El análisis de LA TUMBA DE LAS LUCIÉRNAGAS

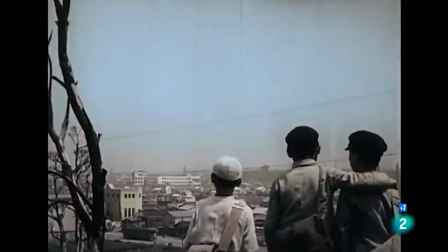[8:12]
No estaban acostumbrados a la derrota, y eso que significa que no la sabían asimilar. Y esa fue una carga que llevaron todos los que sufrieron la derrota durante la Segunda Guerra Mundial.
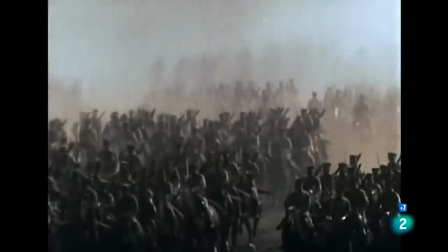[8:21]
La catarsis o la manera de recuperar el honor que tuvo el autor fue escribir la novela.
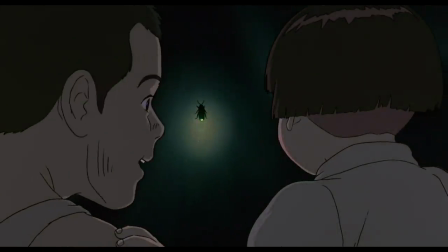[8:26]
Pero volviendo con la escena de las luciérnagas, este es uno de los momentos clave de la animación. y está curioso porque por un lado es remotivo y tierno,
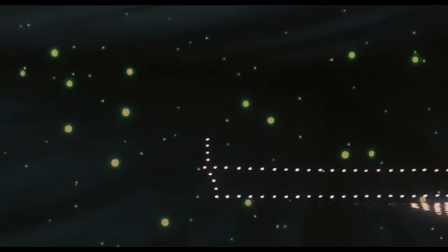[8:34]
y por otro aparece un destructor japonés hecho de lucecitas muy similares a los insectos.
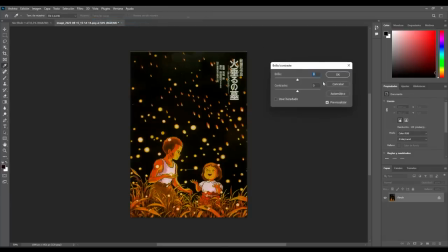[8:39]
Eso me recuerda una cosa, la carátula que se comercializó en Japón esconde un secreto que nos desvela por qué se llama la tumba de las luciérnagas. Si vamos a Photoshop y aclaramos la imagen, las nubes de arriba se vuelven la silueta de un bombardero, lo que hizo que apreciase un detalle.
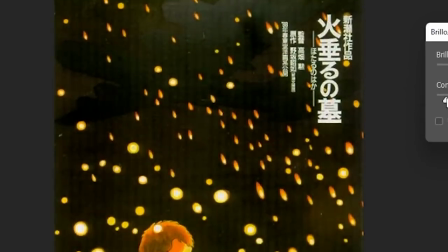[8:52]
Hay dos formas bien distinguidas entre los objetos luminosos.
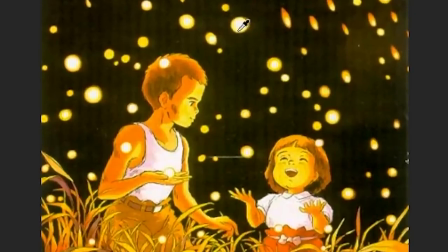[8:55]
Algunos de los dibujos que brillan, los más redondeados son luciérnagas, y los que son más alargados son los proyectiles cayendo. Se trata de un simil entre las bombas incendiarias que caen y los insectos.
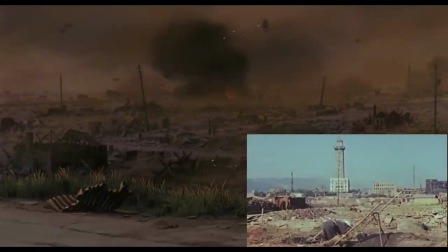[9:05]
Así que la tumba de las luciérnagas es tanto la propia ciudad de Kobe como el refugio lleno de paz e ilusión donde se resguardan los jóvenes.
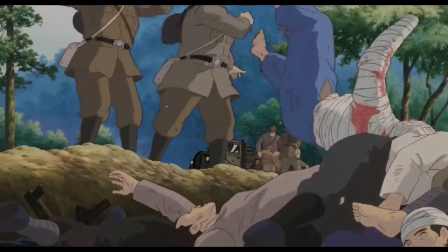[9:12]
Y también son las fosas donde incineraban a cientos de personas porque no podían administrar tanta muerte.
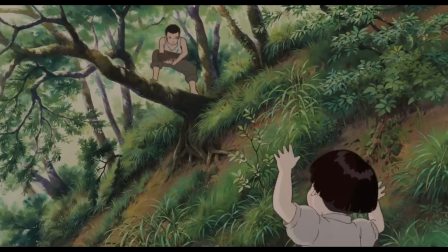[9:18]
Y es que a la mañana siguiente, tras el show de los bichitos, cuando se despiertan, la mayoría están muertos.
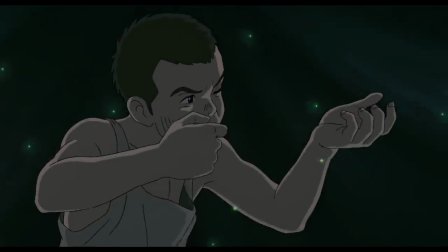[9:22]
La escena se cierra con Seita recordando la guerra, cantando canciones patrióticas y fingiendo que dispara una ametralladora.
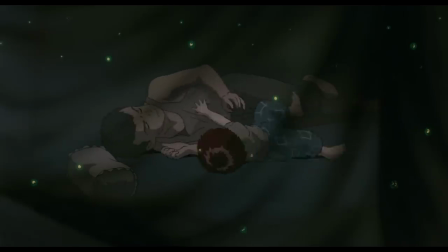[9:29]
Cuando por fin se acuesta, se arrima a su hermana, que le aparta a la vez que le dice, déjame dormir tranquila.
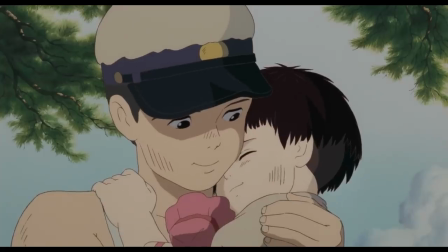[9:33]
Él, aunque se muestre con esperanza y con fuerza para afrontar lo que sea, solo es un chico y necesita de su hermana tal vez más de lo que ella lo necesita a él.
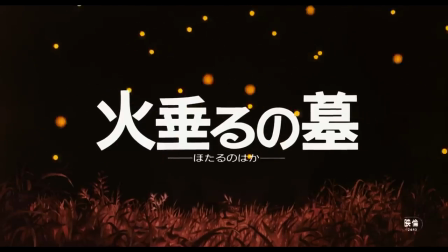[9:41]
Es una cinta que, como dije antes, se cuenta a través de los detalles, por eso creo que arranca con esta frase.
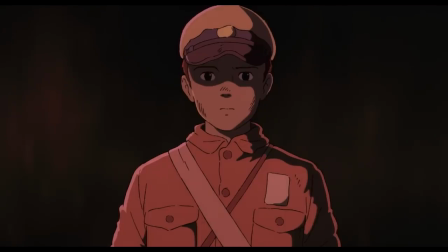[9:46] El día 21 de septiembre de 1945, yo morí.
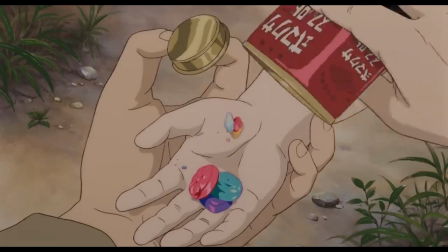[9:52]
Lo que importa no es la historia ni lo que va a pasar, son esos pequeños gestos, los detallitos.
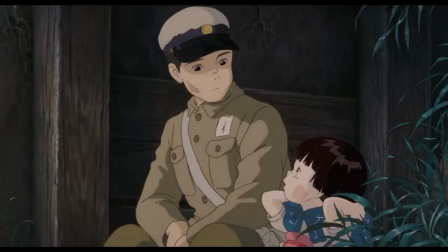[9:56]
En el entierro de las luciérragas, la niña le comenta a su hermano que se enteró cuando la tía soltó el destino que había corrido la madre.
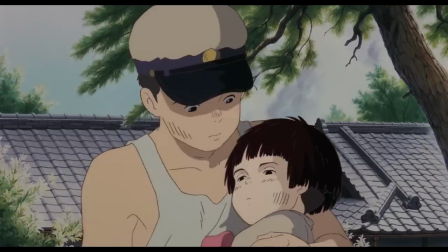[10:02]
A partir de ese momento, las cosas se ponen más difíciles. Notamos el deterioro físico de los personajes tanto en su rostro como en el cuerpo.
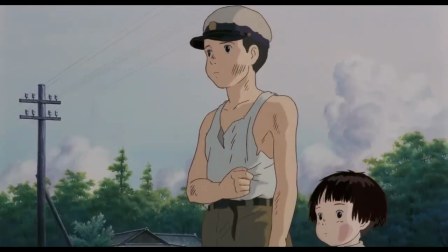[10:09]
Vemos que a Seita la ropa le empieza a quedar grande.
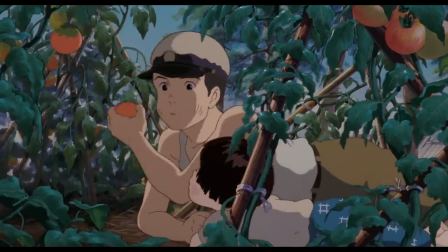[10:11]
El hambre pasa factura, lo que le lleva primero a robar en los cultivos para después, durante los bombardeos, cuando la gente abandona sus casas entrar para saquear lo que puede.
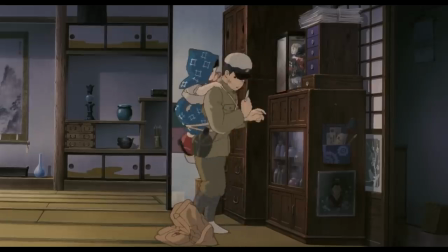[10:20]
La obra justifica bastante el robo cuando la situación es extrema. De hecho, lo presenta como una forma de sobrevivir.
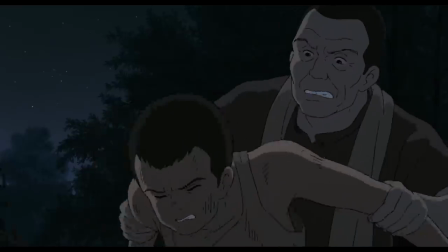[10:26]
Hay un momento bastante brutal y descorazonador en la que un campesino pilla a Seita robando. Le da una paliza y le entrega a la policía.
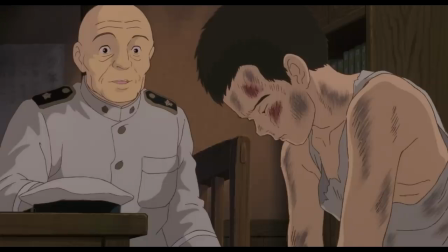[10:33]
Como espectador, solo esperas que el guardia lo deje marchar y no le aleccione. Así que, de una manera subconsciente, te estás poniendo de su lado.
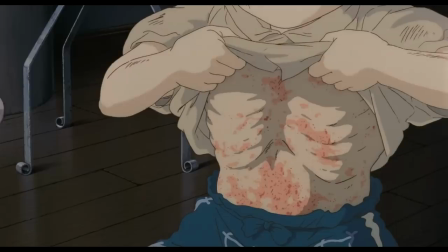[10:40]
Él roba para alimentar a su hermana, pero sin demasiado éxito, ya que la pequeña sufre una desnutrición severa que no se arregla mal comiendo de vez en cuando.
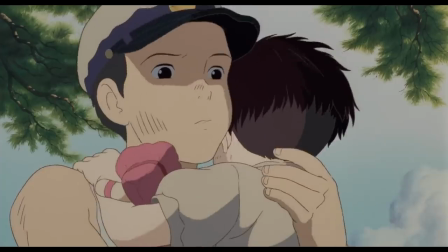[10:47]
Esta parte en la novela es diferente.
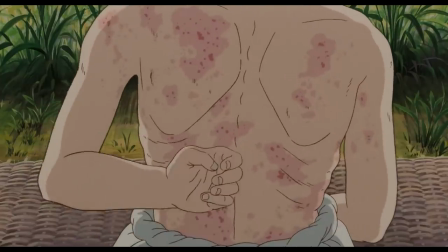[10:49]
La hermanita no pierde la vida por desnutrición, sino por enteritis, que es una inflamación del intestino delgado y le ocurre por tomar alimentos contaminados y en mal estado.
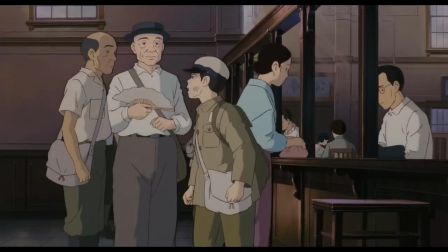[10:58]
El 15 de agosto, Seita recibe un doble varapalo. Por un lado se entera de que ha perdido la guerra y que el destructor en el que viajaba su padre fue hundido.
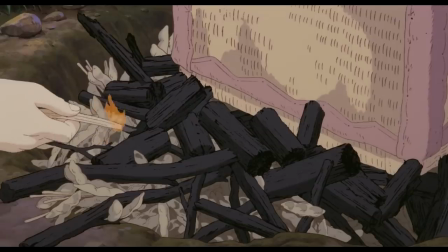[11:06]
Por otro, su hermanita nunca más abrió los ojos. La obra se cierra haciendo de la hermana otra tumba de luciérnagas, dejando que el color rojo se apodere de la escena final.
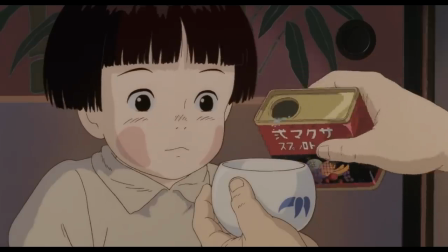[11:15]
A nosotros, como occidentales, la obra es capaz de conmovernos por su delicadeza en la ejecución, pero para los nipones está cargada de detalles que la hacen aún más emotiva.
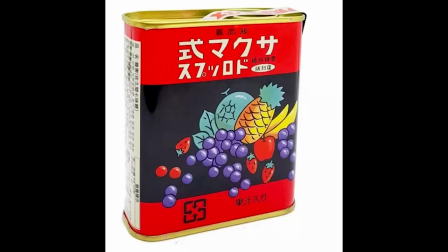[11:23]
Por ejemplo, se apela al recuerdo a través de la cajita de caramelos, que son de una compañía real llamada Sakuma Drops, que lleva fabricándolos desde 1906.
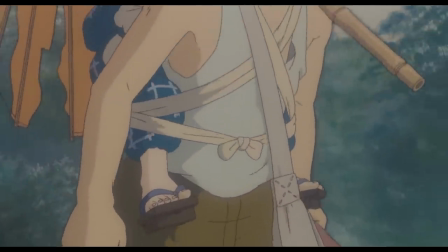[11:31]
Pero hay muchos más. Detecté otro detalle de estos en la idea de cargar con la hermanita las espaldas, y lo vi como un homenaje a un símbolo que surgió tras los ataques a Hiroshima.
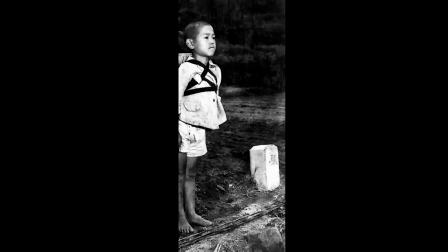[11:39]
Un niño cargaba a las espaldas el cuerpecito de su hermano cuando un soldado yankee le detuvo y le preguntó qué hacía.
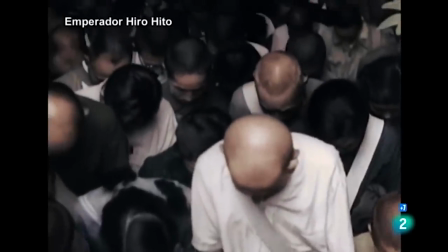[11:45]
El otro contestó que llevara a su hermano, y el militar le dijo que lo soltara, que era peso muerto.
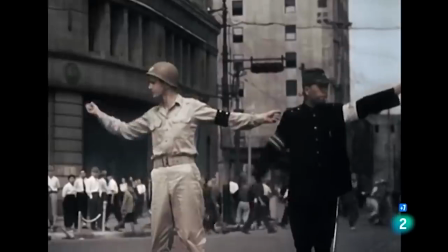[11:50]
El chico contestó que no pesa, que es su hermano. El soldado soltó unas lágrimas y tiró una foto que se convirtió entre los japoneses en símbolo de unidad.
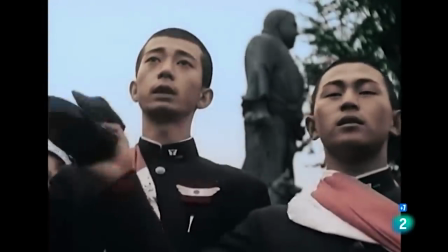[11:58]
¿Hermoso? ¿Tétrico? No lo sé. ¿Tal vez una milonga? La historia real es que era un niño de Nagasaki que tras el petardazo estaba llevando a su hermano a incinerar.
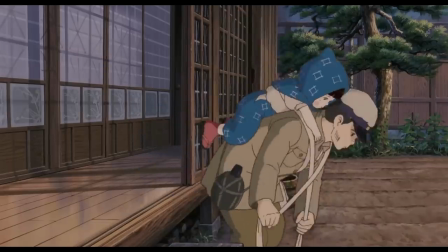[12:07]
No existió nunca tal conversación. En el anime se puede ver en varias ocasiones cómo carga a su hermanita de una manera similar y con los mismos trapos que utiliza el chico de la foto.
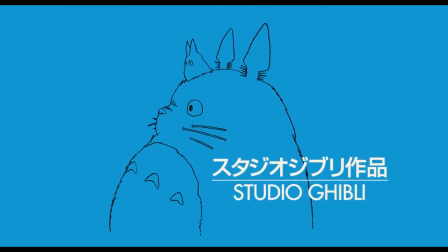[12:15]
Por otro lado, ya le dedicaremos un vídeo a cómo se formó el estudio Ghibli, pero tened en cuenta esto.